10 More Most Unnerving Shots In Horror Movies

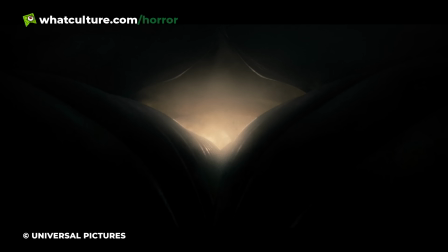(4:09)
Enraged, Jean Jacket flies to a nearby theme park, sucking up all the attendees.
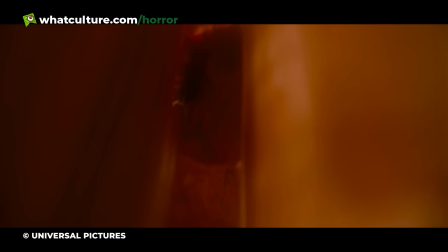(4:14)
The camera cuts to the inside of Jean Jacket, revealing no machinery or electronics whatsoever.
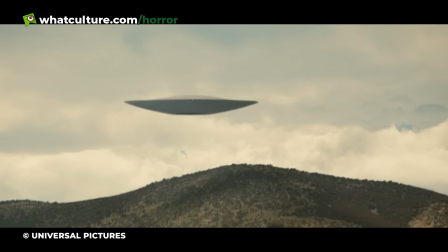(4:20)
While the screaming abductees are being pushed through throbbing appendages and pulsing organs,
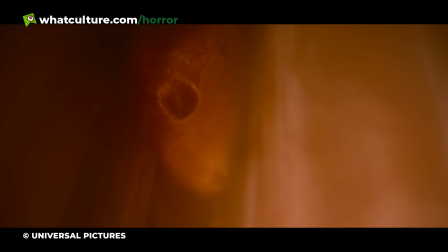(4:24)
it becomes unmistakably clear that Jean Jacket isn't a flying saucer, but a living organism.
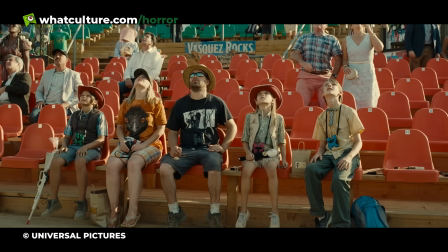(4:30)
Once this detail registers, viewers are horrified to learn why Jean Jacket has abducted these people.
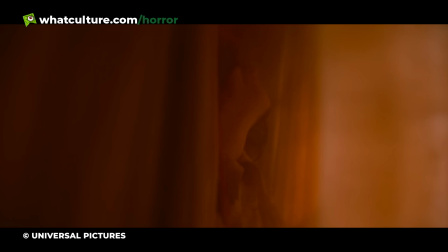(4:36)
It's not kidnapping them, it's eating them. The alien's victims aren't just screaming out of fear, but because they're being digested.
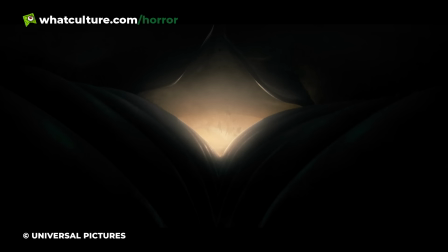(4:43)
This revelation doesn't immediately click, since there are so many bizarre images throughout this sequence,
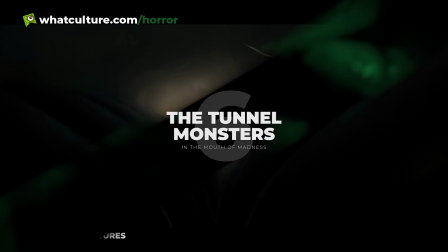(4:48)
but when the penny drops, the so-called abduction becomes infinitely scarier.
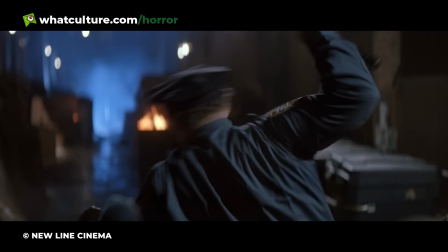(4:53)
Number 6. The Tunnel Monsters in the Mouth of Madness There is such an abundance of nightmare fuel in John Carpenter's The Mouth of Madness, it's hard to know where to start.
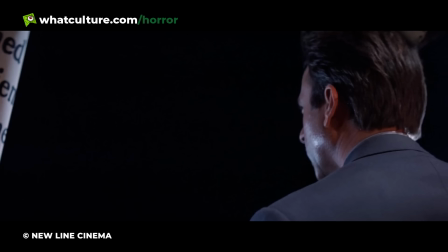(5:03)
The Tramp's double pupil eyes, the movie painting, the Tentacle Woman. Honestly, this entire list could have been filled with snippets from this cult classic without covering half the content.
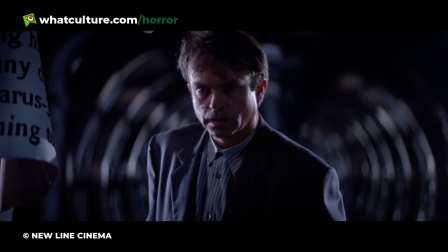(5:12)
But there is one visual that rises to the top, the monsters in the tunnel.
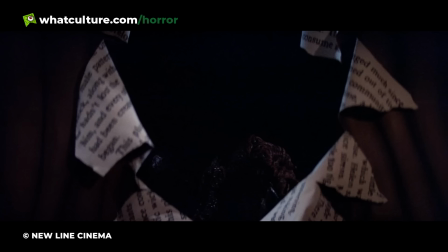(5:16)
After protagonist John Trent enters a portal, he is stopped dead in his tracks upon seeing a throng of Lovecraftian beasts in the distance.
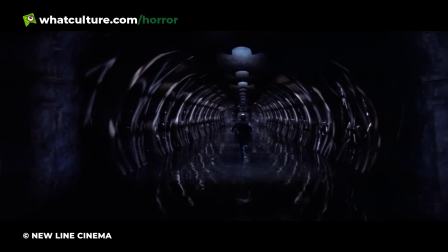(5:23)
Not wanting to be eaten alive, Trent sprints in the opposite direction, barely escaping with all his limbs intact.
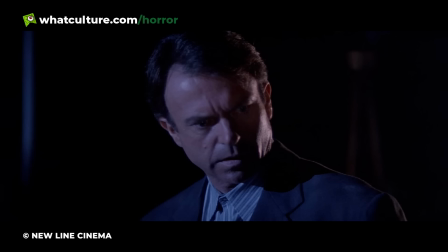(5:29)
This scene instils a deep sense of fear, despite the fact the monsters are barely visible.
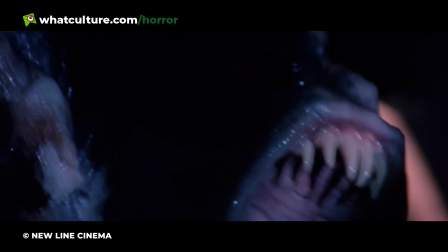(5:34)
This scene is filled with extreme close-ups and minimal lighting, so there isn't a single clear shot of what is actually chasing Trent.
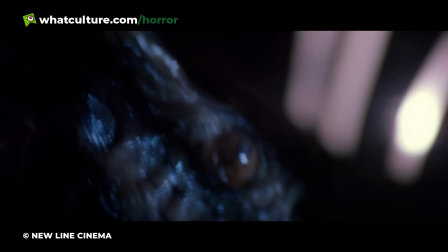(5:42)
Ironically, this decision makes these creatures more unnerving, since In the Mouth of Madness explores metaphysics, dreamscapes, and the otherworldly.
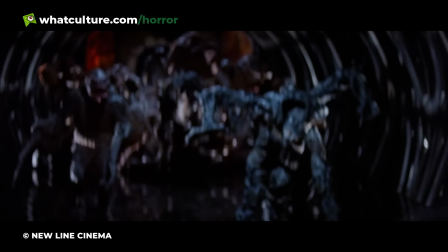(5:50)
It's fitting how the scariest monster happens to be the least comprehensible. For this reason, this scene stays with viewers, despite the fact they can't explain or describe what they saw.
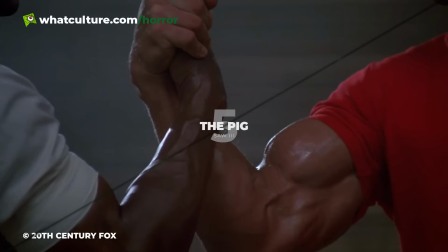(5:59)
Let us know what you think of our list so far and comment down below, and while you're there, drop us a cheeky like, share, and subscribe too.
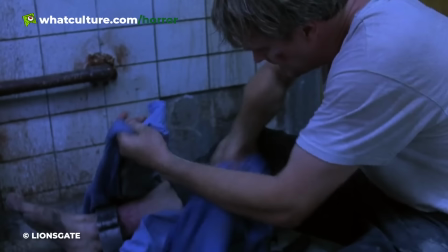(6:05)
5. The Pig in Saw 3 Even though each Saw film has an ample amount of squished skulls, dismembered limbs,
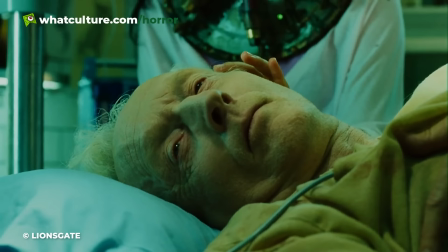(6:12)
and melted organs, Saw III's gore is top tier.
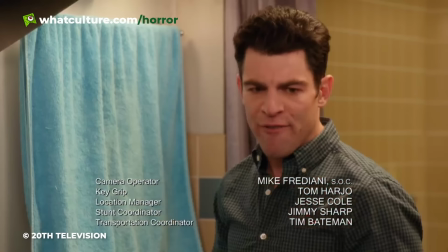(6:16)
After watching the scenes involving the brain surgery sequence or the Racktrap, no one is expected to sleep for a week.
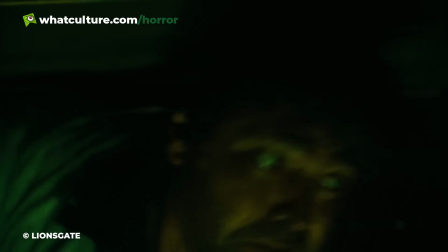(6:22)
However, there's another moment that made the most hardcore horror fans gag.
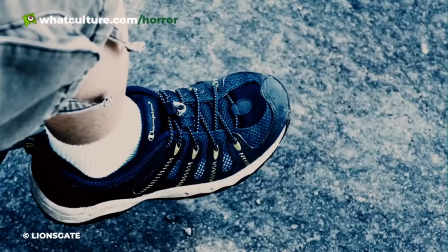(6:27)
In the sequel, Jeff awakens to find himself an unwilling participant in one of the Jigsaw games.
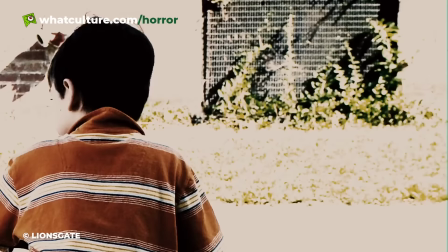(6:32)
In this trial, Jeff has to decide whether to save people who were involved in the death of his son, Dylan.
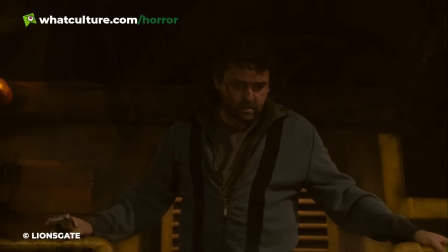(6:38)
After entering a dilapidated hall, Jeff encounters Heldon, the judge who gave Dylan's murderer a lenient sentence.
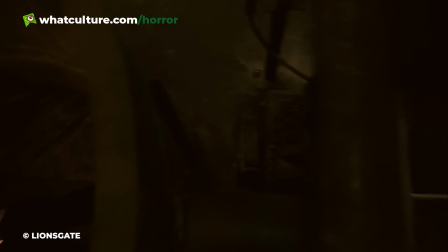(6:44)
Although Heldon is chained inside a large vat container, it isn't immediately clear what fate has in store for him.
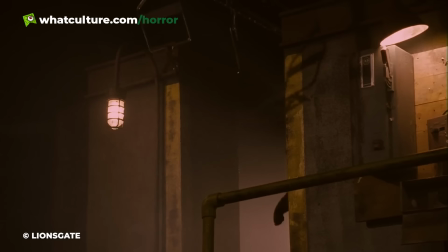(6:50)
When a nearby meat grinder turns on, it looks like Heldon is to be shredded like Swiss cheese. Sadly, the trap is much grosser than that.
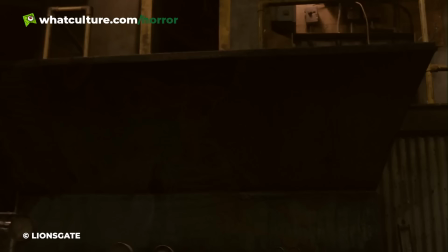(6:57)
Looking above, Jeff sees a conveyor belt bringing in a slew of pig carcasses.
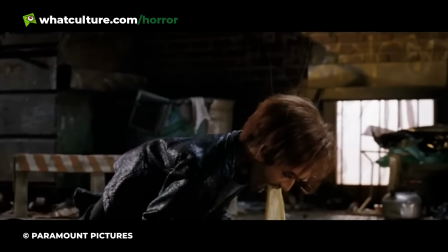(7:01)
As they drop into the grinder, Jeff realises Heldon will drown in pig guts if he doesn't get a move on.
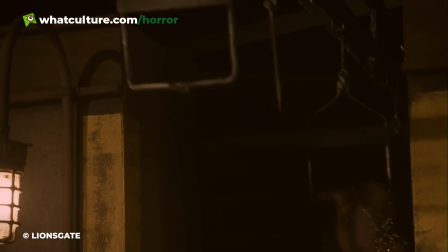(7:07)
Even though Heldon survives, it's tough not to feel queasy while watching this scene, purely because of that slow-motion shot of the first maggot-infested swine.
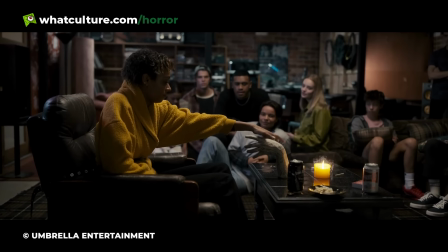(7:16)
5. Eye Pluck in Talk To Me Talk To Me revolves around an embalmed hand that allows anyone who holds it to communicate with spirits.
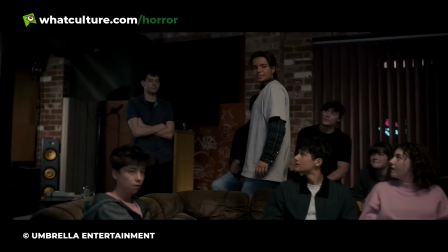(7:24)
While at a house party, Mia and her buddies decide to play with the enchanted limb.
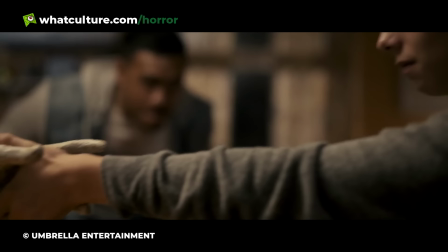(7:28)
Mia is warned to hold the hand no longer than 90 seconds to avoid any side effects.
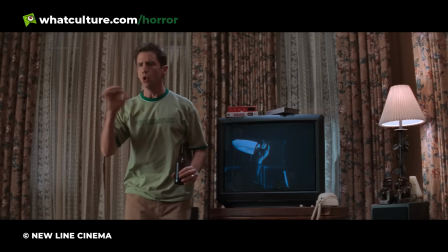(7:33)
When Mia's friend's brother Riley gives it a try, he holds the ghostly appendage too long, allowing the phantom to possess his body.
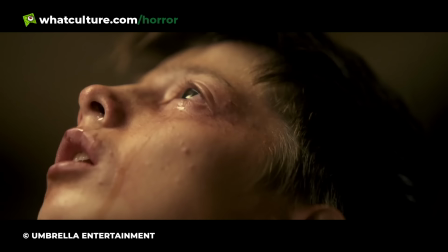(7:41)
Based on Talk to Me's premise, horror veterans saw this coming a mile away. Even though the setup is predictable, nobody is ready for the next moment.
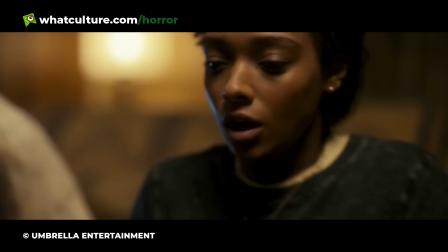(7:49)
As the ghosts overtake Riley's mind, he begins slamming his skull into the table, causing blood to gush from his forehead.
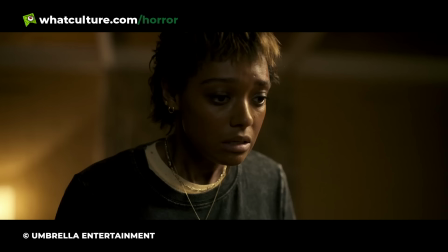(7:55)
Just when it looks like things could not get much worse, Riley rams his fingers into his eye socket, attempting to pluck his own eyeballs out.
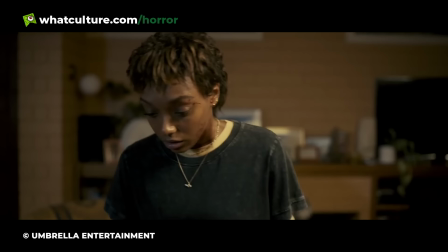(8:03)
The disgusting image is intensified exponentially due to the squelching sound while Riley digs his fingers in.
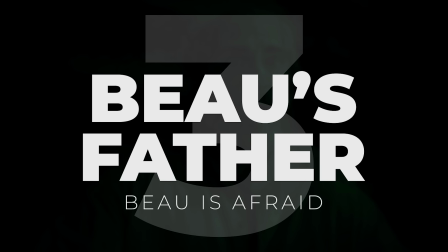(8:09)
Riley's friends grab him before he does the deed, but not before this vomit-inducing visual is seared into my mind and everyone else's. 3.